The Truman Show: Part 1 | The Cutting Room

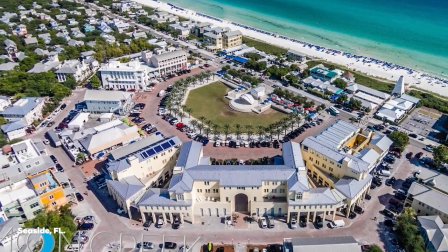The set design, the great setting of Seaside, a city in Florida where the film was shot and the choices made by Peter Weir. He's not full of flashy camera moves, but he does make it all very interesting with the cameras docked around town,
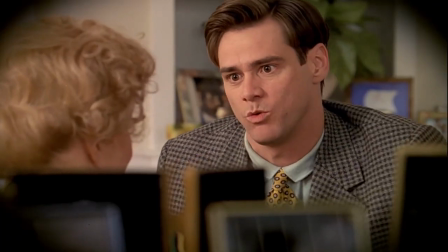those porthole shots that make us feel like we're peering into these conversations, very invasive. And all adding to the overall themes of the film. And you can't go wrong, finally,
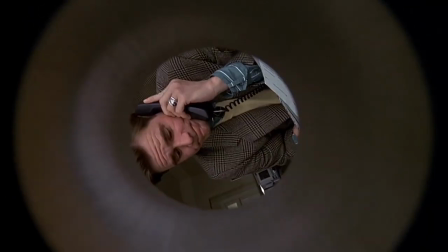with that. pencil sharp in a cam magic oh yeah lovely yeah i love it yeah what about you westy yeah i think we is one of the reasons why this film really really works because if you had somebody with more of a stamp on it like we've said like de palma like burton i think it might have just been a little bit too far and their egos might have got in the way i don't feel like this is peter weir's ego at all i feel like he wants to make the film as it is on the page there's elements
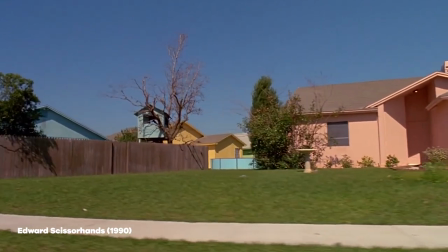in here of burton is edward scissorhands town which looks very similar there's elements of hitchcock in here you know there's the
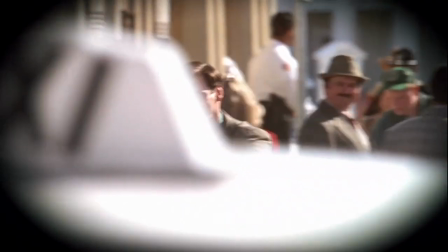the the psycho cam way they put the vignette around the lens so it looks like it's peering through a hole there's a lot of them there's a lot of wide angles everything
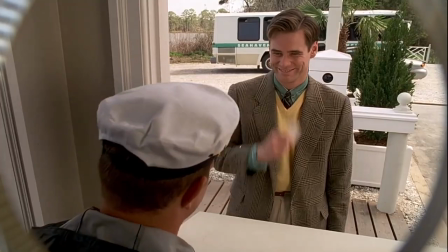in the town is very static and very locked off and then it goes to moving camera when it needs to show truman's like you know arc and adventure and move through the story but what you want is somebody like peter weir because carrie at this point in his career has done ace ventura
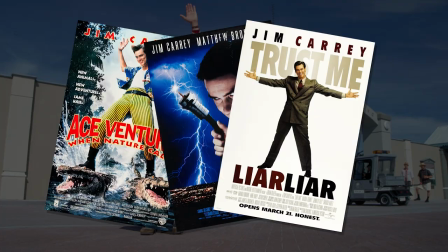2 cable guy and then liar liar was the last film he's done before this and he's had a great time doing all them films and liar liar to me you just think how far can he go with this and he needs an emotional punch and i think you need somebody like peter weir to get that from him i mean i'm not going to call him a generic director because i don't feel he's very generic but i do feel he's very
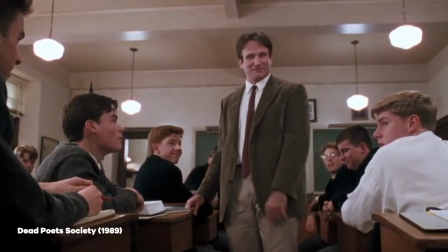honest and very open to the story i mean if you look at dead poet society if you look at gallipoli you know just go oh
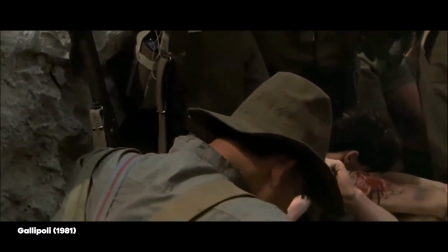this guy can direct a whirlpool drama you know it's like no that's that's the story of gallipoli that's all he wants to tell and that's all he cares about and he doesn't want to make a sequel and go any further with that he's not you know dick donna doing lethal weapon it's just like he's not going to be that kind of director so he wants to tell this story and wants to give it a timeless quality and i honestly think anyone else but peter weir would have failed with that i think tim burton would have put too much of a stamp on it i think the Palmer would have put too much of a stamp on it. I think they would have tried to make it their own, where this is its own, and I think you have to appreciate the source material. And that's what I think Peter Weir has done, and that's what he's done his whole career, and that's what he should be loaded for, really. I think he's a fantastic director of films. Yeah, agreed. Yeah, so Peter Weir, a safe pair of hands to see everything in the right direction, giving the film a real distinct identity. Definitely. The master and commander of the Truman Show. Lovely. Print that.
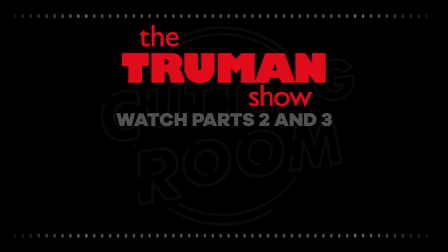and that's the end of part one come back for part two where we've got loads more to get into on the Truman Show